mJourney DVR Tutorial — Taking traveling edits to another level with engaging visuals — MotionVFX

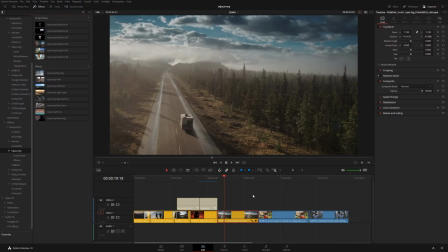(8:32)
So the way these work is you have to kind of define ahead of time which clips you want to use for this so i'm just going to stack these three
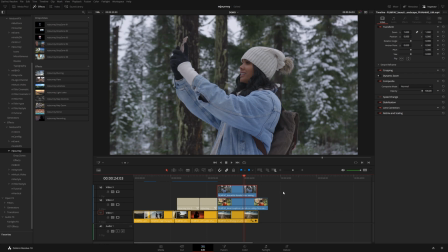(8:39)
clips right on top of each other and just for simplicity i'm just going to make them all the same duration just like that
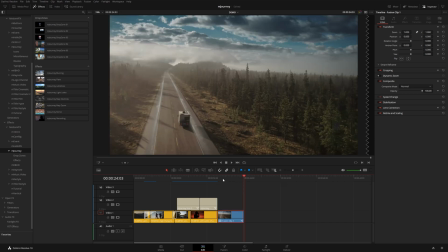(8:46)
and then you want to right click and come up to new fusion clip and that will pretty much just bake all three clips into this fusion clip right here and
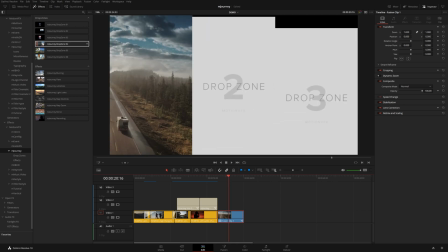(8:54)
then you can grab a drop zone like this that uses multiple pieces of media and drop it on there and it will use
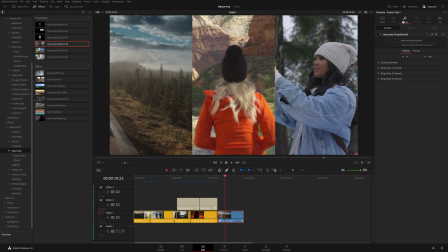(9:02)
those additional clips that we use to create the fusion clip. And in the inspector, of course, we have controls for adjusting the position.
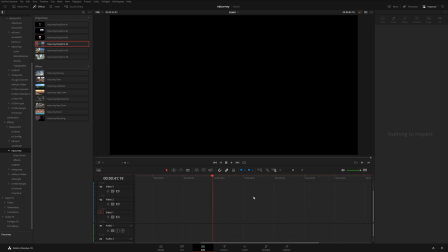(9:13)
Okay, so let's kind of put everything into practice. So I'm going to come over here and act like I'm starting a new edit.
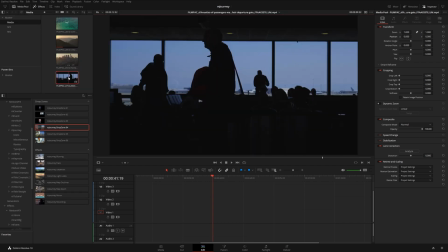(9:19)
And I'm just going to come up here and open my media pool. And let's use this shot right here.
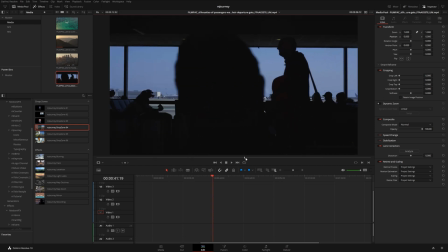(9:25)
It's a guy in an airport. So I'll just choose maybe from here to here.
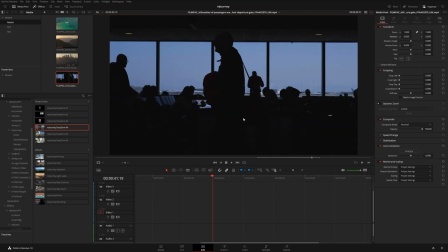(9:31)
I'm just hitting I and O on the keyboard for the in and out points. And then I'm going to drag this onto my timeline.
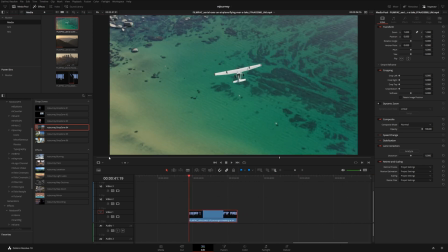(9:37)
Let's zoom in here a bit. And let's cut to this shot of this plane flying over a lake here. So we'll go from here to there. And then let's go with this shot of New York City.
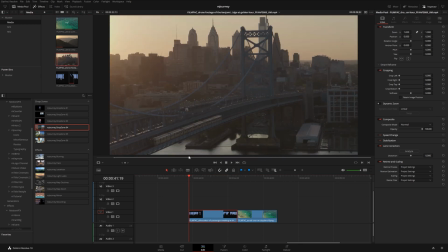(9:51)
So from here to like there.
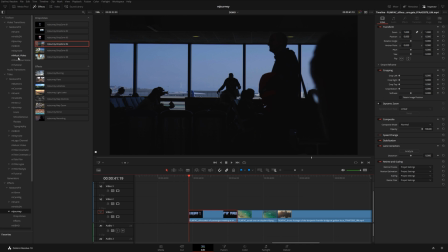(9:53)
Okay, so I'm going to close my media pool and I'm gonna come up to my titles and look at the miscellaneous section here and I'm just gonna drop
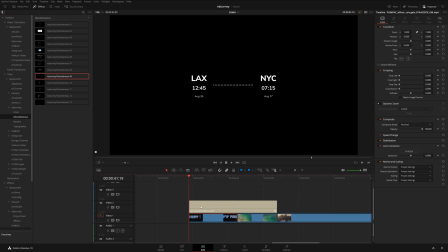(10:02)
on this flight times effect here so we'll put this right on top of our airport shot and we'll trim it to fit the clip there
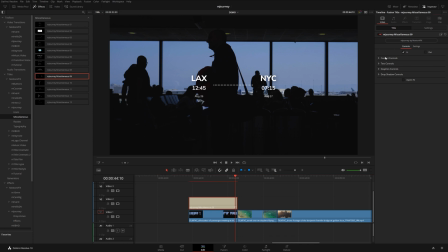(10:11)
so it animates on and I'm actually gonna turn off the out animation and let's come under the content controls and maybe size this up a bit here and for this I think we can actually turn off the drop shadow and let's go under the typography section here and I'm going to use this
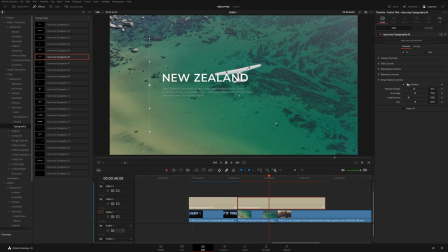(10:28)
one right here and again let's turn off the out animation and I'm going to turn off the drop shadow as well and let's push this over a bit right here and trim this to fit the clip there and then I'm actually going to zoom in on this plane so that it's not competing
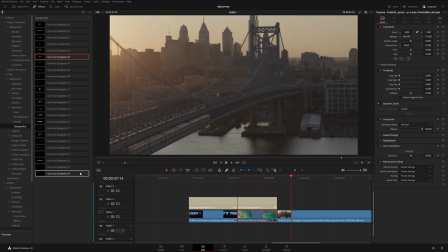(10:45)
with the text there and for this shot let's go with one of these bigger titles like this one.
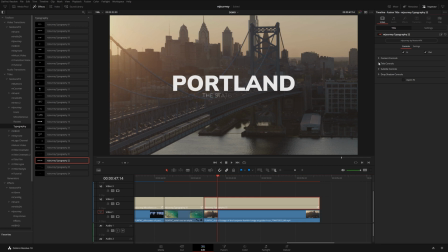(10:53)
Drop that right on there and we'll extend it. And obviously we need to change this to New York City.
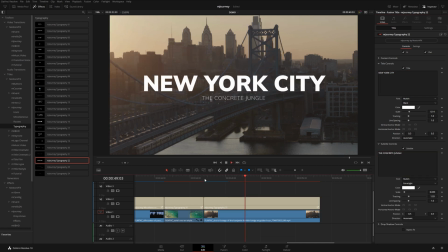(11:01)
Okay. And then we'll go under here and say concrete jungle. And we'll just move this up a bit like that.
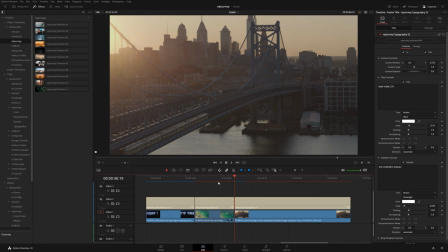(11:09)
Yeah. And let's go ahead and add a couple of transitions onto here. So let's try maybe this one.
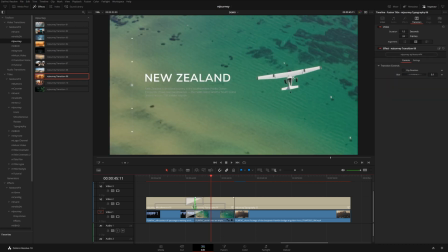(11:17)
And maybe we'll also put the same one on our title if we actually grab this we can kind of offset it by a couple of frames so that our text kind of starts to move before the shot I think that's a fun way to combine both of these effects and then maybe we
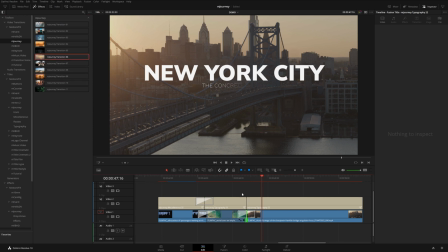(11:34)
need another transition for this one so let's go with number six here and in this case it actually times just right so that whenever this
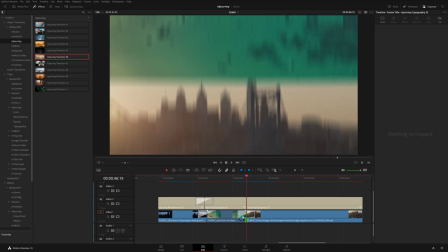(11:42)
swipes up it looks like it kind of erases the text so I mean if we wanted to we could add the same transition on this and have both
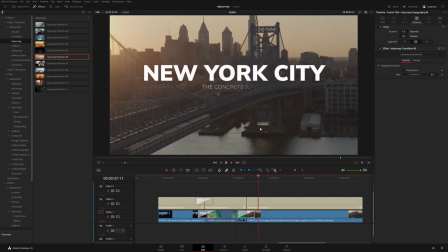(11:50)
of them move up like that but I kind of like it without looks like this shot is kind of pushing the New Zealand title out of the way
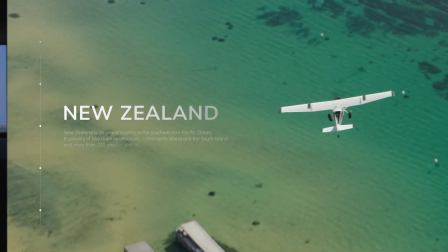(11:58)
so as you can probably tell by now mjourney has everything you need to create fun videos that will engage your audience so be sure to
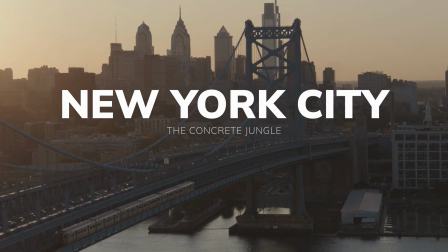(12:06)
check it out using the link below thank you so much for watching and we'll see you in the next video